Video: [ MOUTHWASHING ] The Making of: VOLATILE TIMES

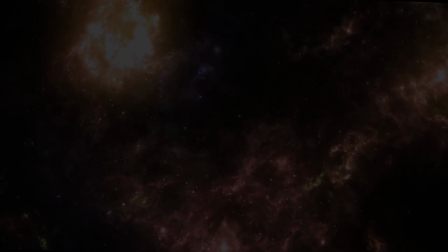8:09 Overall, just try to identify the trends you see among similar angles,
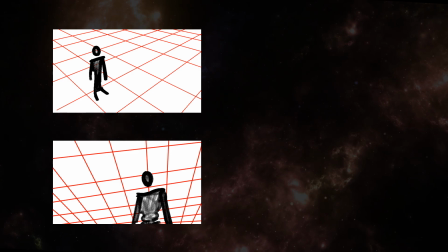8:13 how they differ when the camera is up high or down low, when it's straight onto a plane or is turned to the side.
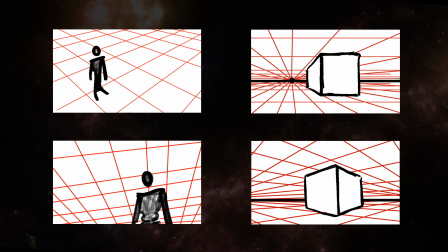8:20 One key similarity in all of these is how grid lines get closer together as they retreat into space. And once you have that grid, placing things in the background can become easier too.
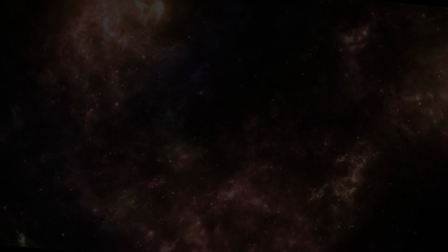8:31 But then, how do you decide on what angles to use? Well, that leads into my next topic, creating a sense of tension.
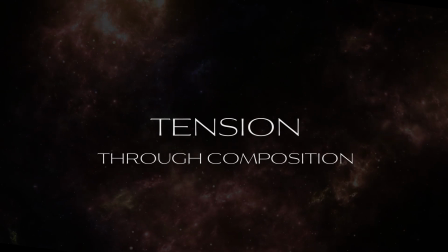8:40 When I talk about tension, it's important to not just focus on what is physically going on in the scene, you want to keep in mind what you want the audience to feel as well. And this is going to sound obvious, so stay with me here.
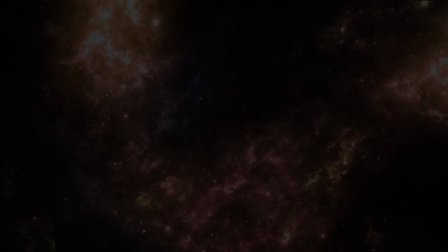8:53 But a very important tool in establishing that kind of mood is composition, which in turn is made up of lines.
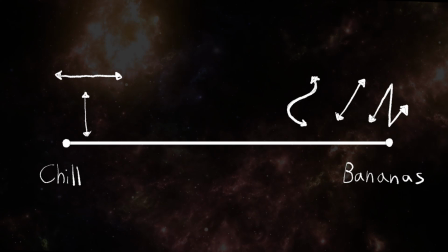9:01 Even at their most basic, lines come in a spectrum of energy. Vertical and horizontal lines often give a sense of stability and calm. Diagonal, jagged, and curved lines often lend themselves to things like movement, conflict, and, you guessed it, tension.
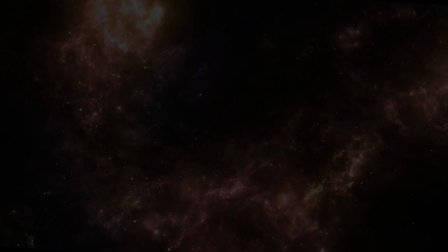9:17 But you can take this even further. The line you're working with might not be something you draw.
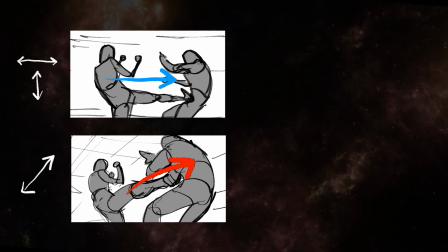9:23 It could be a line of action or even a repeated arrangement of objects.
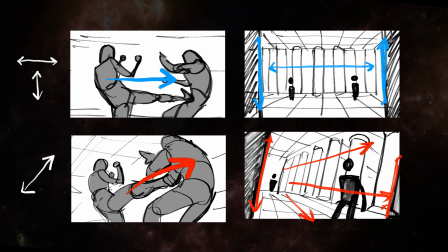9:28 Now that those basics are out of the way, let's go back to volatile times and let me show you how I put all this stuff into action.
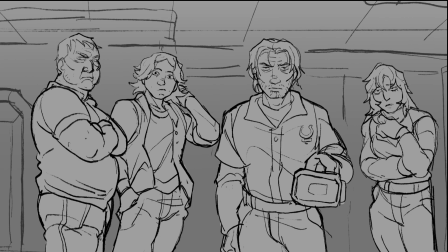9:35 Straight on shots like this one, aka shots in one point perspective, often end up carrying that sense of stability I mentioned earlier.
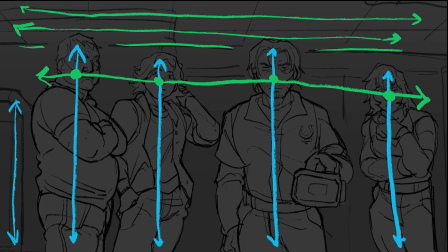9:44 Here, the connection of the ceiling to the wall, the background pipes, even the characters themselves form vertical and horizontal lines through the composition.
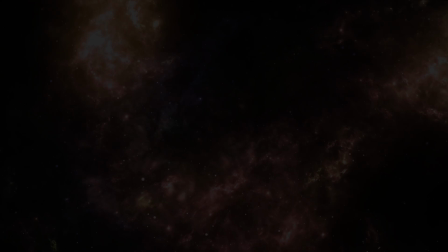9:53 While not as fun to look at, these kind of scenes can offer important breathing room in an animatic, making the action scenes more dynamic by contrast. On the other hand, they could also be used to lull the viewer into a false sense of security.
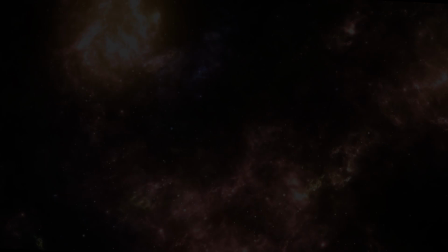10:08 Just hypothetically. Compositions like these, of course, can lack a certain kind of energy.
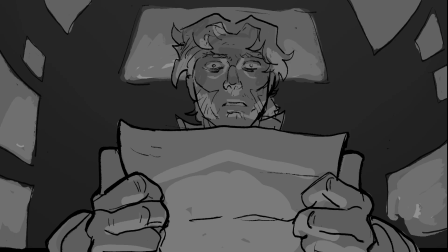10:14 Let's try to ramp it up a bit. For this shot, symmetry still makes things a bit flat, and that does actually fit here.
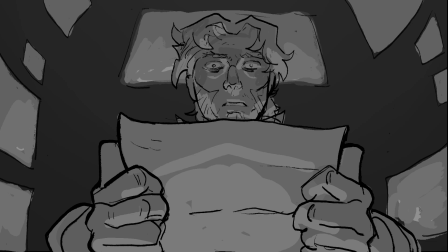10:23 Physically, there's not much going on. But given the context, well, we all know what's going on in Curly's mind is another story. As such, I gave the camera a slight tilt upwards, making the screens angle towards his expression. This also puts the notice closer to the camera and makes it appear larger, emphasizing its impact.
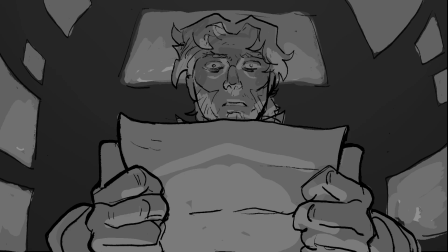10:42 And like the player in the game, the viewer isn't able to see what's on the paper either.
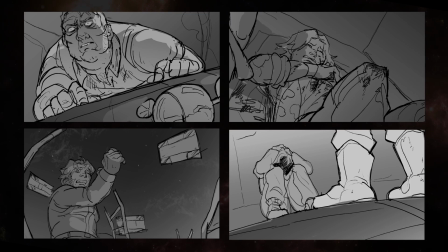10:48 Lastly, we have various shots where shit is hitting the fan, and I'm sure by now you're catching on to all these diagonals.
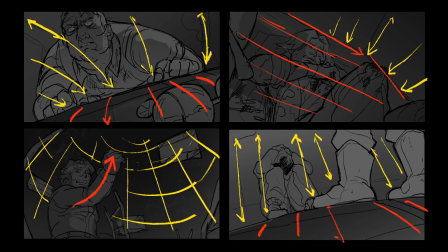10:55 Favorite technique of mine is a Dutch angle, where your horizon line is no longer parallel to the bottom of the frame.
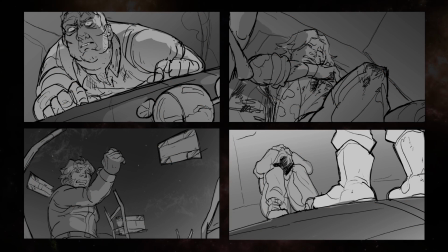11:02 I love combining it with the lower viewpoint to give this really cool looming effect.
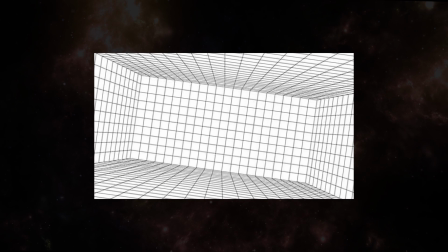11:07 Even with a scene in one point perspective, a slight tilt can turn all those horizontal and vertical lines to diagonals and change the vibe completely. Now, composition is vital to any kind of illustration, but when it comes to storyboarding,
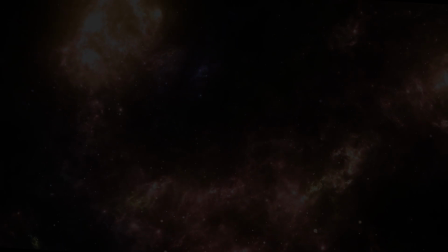11:21 there's an additional question you'd also want to consider: how your current shot compares to the ones before and after it. It's easy to imagine how the pacing of your shots affects the mood of a scene.
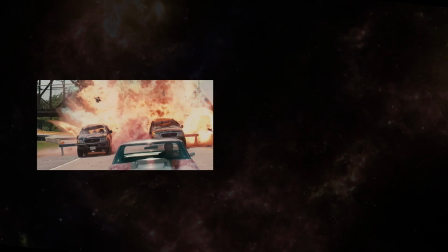11:34 A car chase is much more likely to have these rapid fire cuts than someone strolling along a beach.
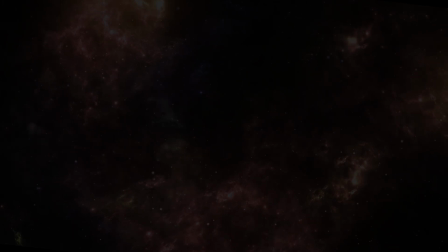11:40 But along with frequency, I also try to consider how drastically the camera changes too.
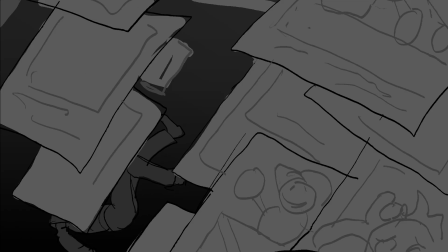11:46 This animatic spans a lot of different scenes, so it's all pretty hectic, but there are a few sections where things are relatively calm.
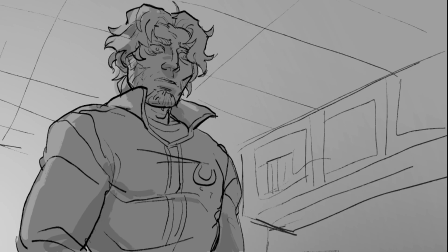11:55 During Curly's conversation with Anya in the beginning, for example,
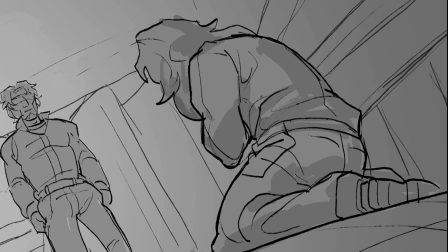11:58 I'm not swinging the camera every which way, I keep it to a more subdued back and forth between them.
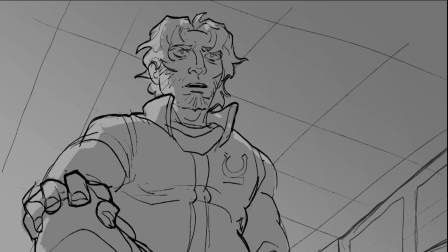12:04 Here, I'm also observing the 180 rule.
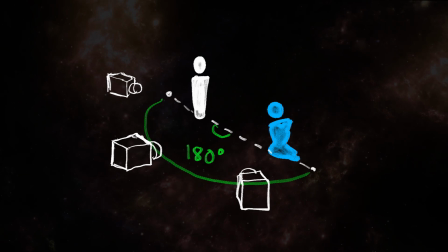12:07 When filming in a single scene, you want to avoid the camera moving more than 180 degrees between shots for the sake of clarity and flow.